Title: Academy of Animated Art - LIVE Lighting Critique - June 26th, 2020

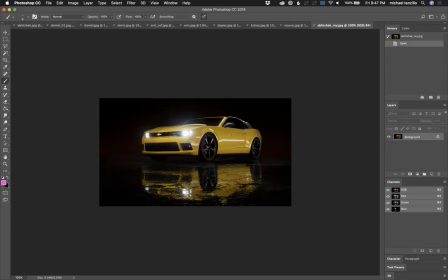2749s
The other one was just like the paint on this is looking a little bit flat. Like I get that there is this line here, but I want to feel more of this shape a little bit by creating some more
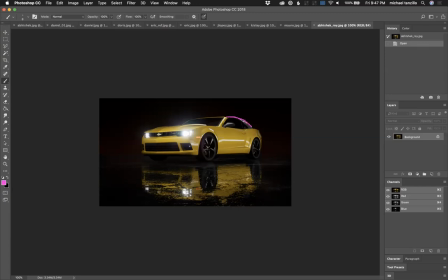2764s
reflection cards in the sides. And then also like this is kind of a wobbly line, and that's not what we want to see in like whenever you look at car advertisements, they're always like super sleek and super, like all the lines are just like,
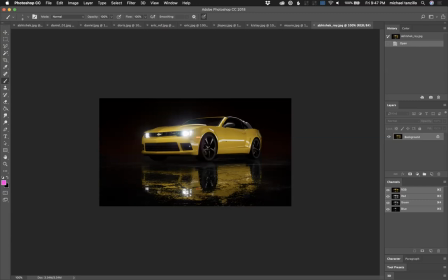2781s
they're all like Nike swooshes. They're just like beautiful and like, you know, really nice.
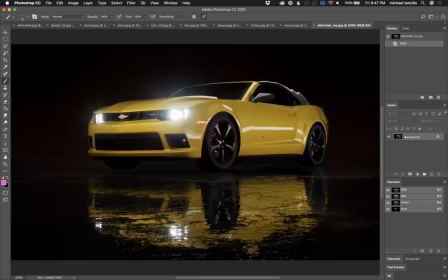2787s
The other element too is yeah. And it's just like just more things around it to reflect, make sure they're getting nice, clean, straight lines, and more reflections in the windows. This is looking nice down here, like the reflection in the surface.
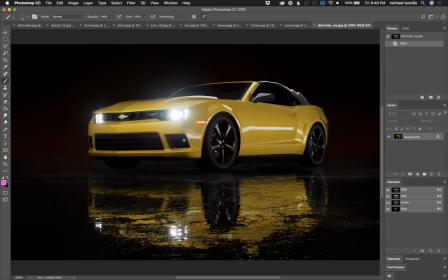2808s
I do like that a lot.
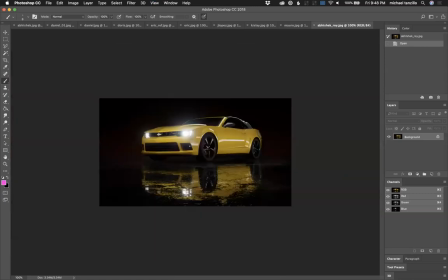2809s
Also, it might be beneficial to add a little bit of, try it, like just like a little bit of value around here to create like a silhouette around the main object there.
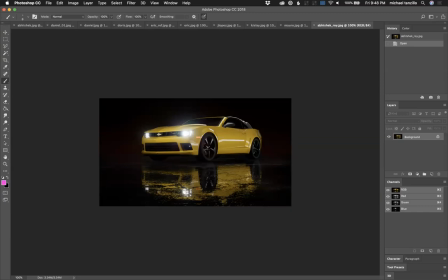2828s
And then also, I'm realizing this now.
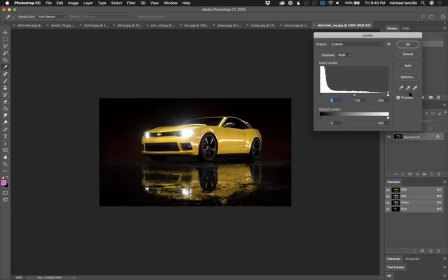2834s
I'm looking at the car paint on the car. It's feeling a little bit like dingy green in some of these areas as well.
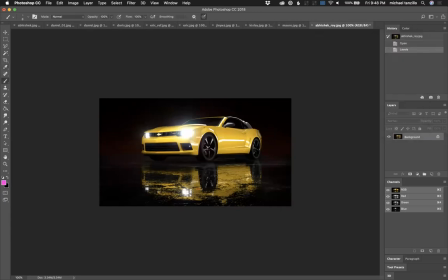2842s
So just watch out for that. Like really kind of make sure it's nice and it's poppy. And there's also, and I don't know about Unreal, but there's like a coat, like there's like a coat that exists on car paint.
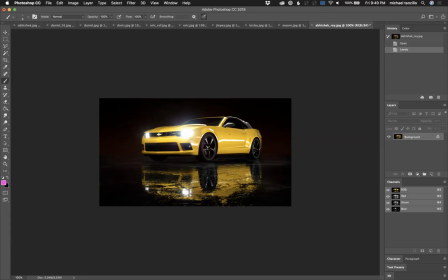2857s
Like there's the base level, and then on top of it there's a coat, and there's sometimes gonna be like very fine speckle in the car paint itself. So I don't know, this looks like a Mustang. I don't know if Ford does that, but just check some reference to see.
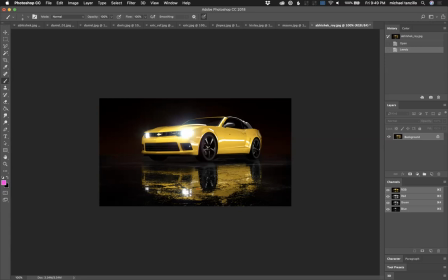2871s
I actually don't see it too often on a yellow car, but it does exist sometimes.
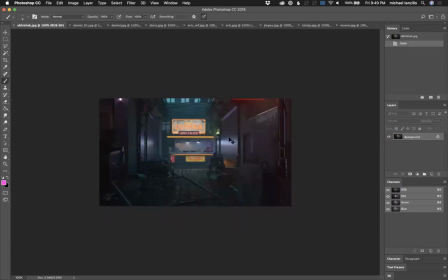2878s
All right, so you also have another one too. Yeah, let's get to this one too. All right, so I like the composition better. I like the like I'm more focused back into this space now.
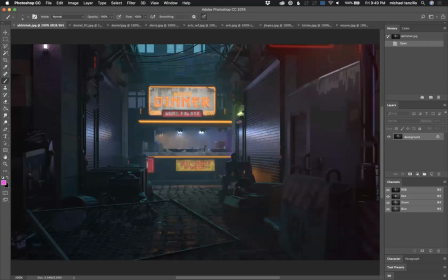2891s
The biggest thing is that I'm not sold that these are neon lights. A little bit here in this one, but this doesn't feel like they're glowing. Like I want to see a brighter element in there. Like these feel good, but the orange lights feel very flat.
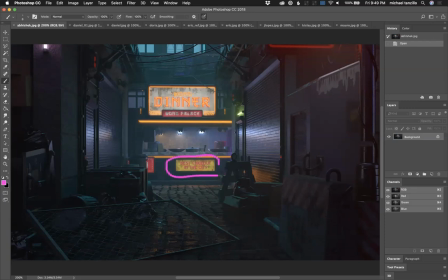2909s
And then this sign here, I can't tell if that's self-illuminating or if it's being hit by a light. But some things I really like. I like these reflections here in these garage doors.
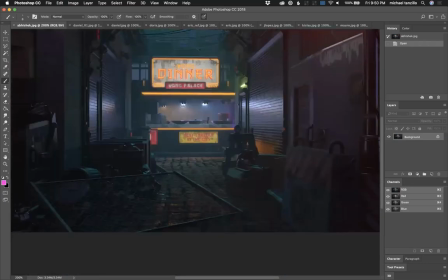2923s
I think that's working out really well. I like the use of color in here.
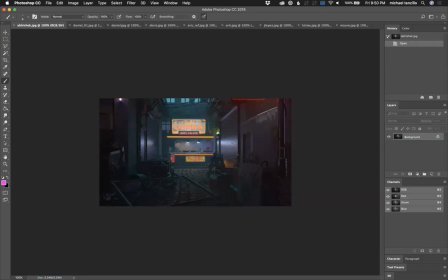2930s
I want to see if you're going to sprinkle this red in like right on the edge, which you may just want to bump that down just like a nudge. I would want to see just a little bit, like a touch of red spill on some of this stuff too. Also like the shaping on this fence down here.
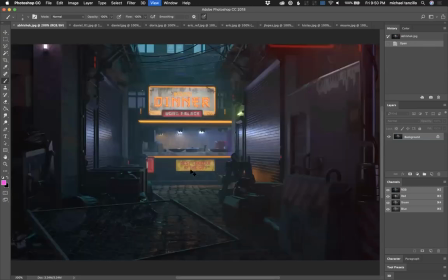2950s
I just want to see more detail out of what's going on in our main subject back here.
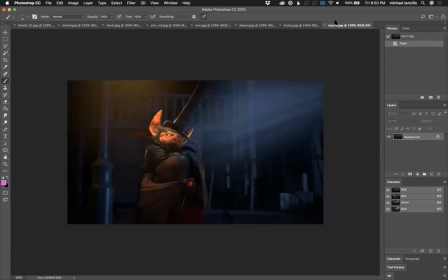2956s
That's it on that one, but that one's coming along well too. Morrow, like beautiful stuff here. I want to see some more variation in the background. It feels like everything is kind of one texture, one material back there, and just kind of vary those up just a little bit.
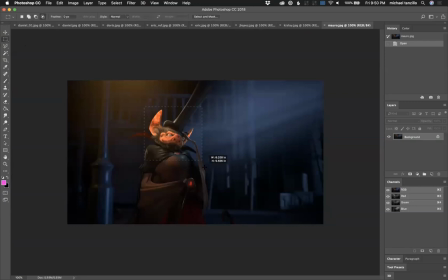2975s
The character's saturation level feels a little bit strong to me. Right.
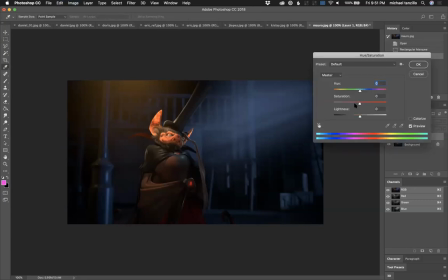Just pull back on the reds a little bit, especially. Kind of get them up in there. More specularity on the wings.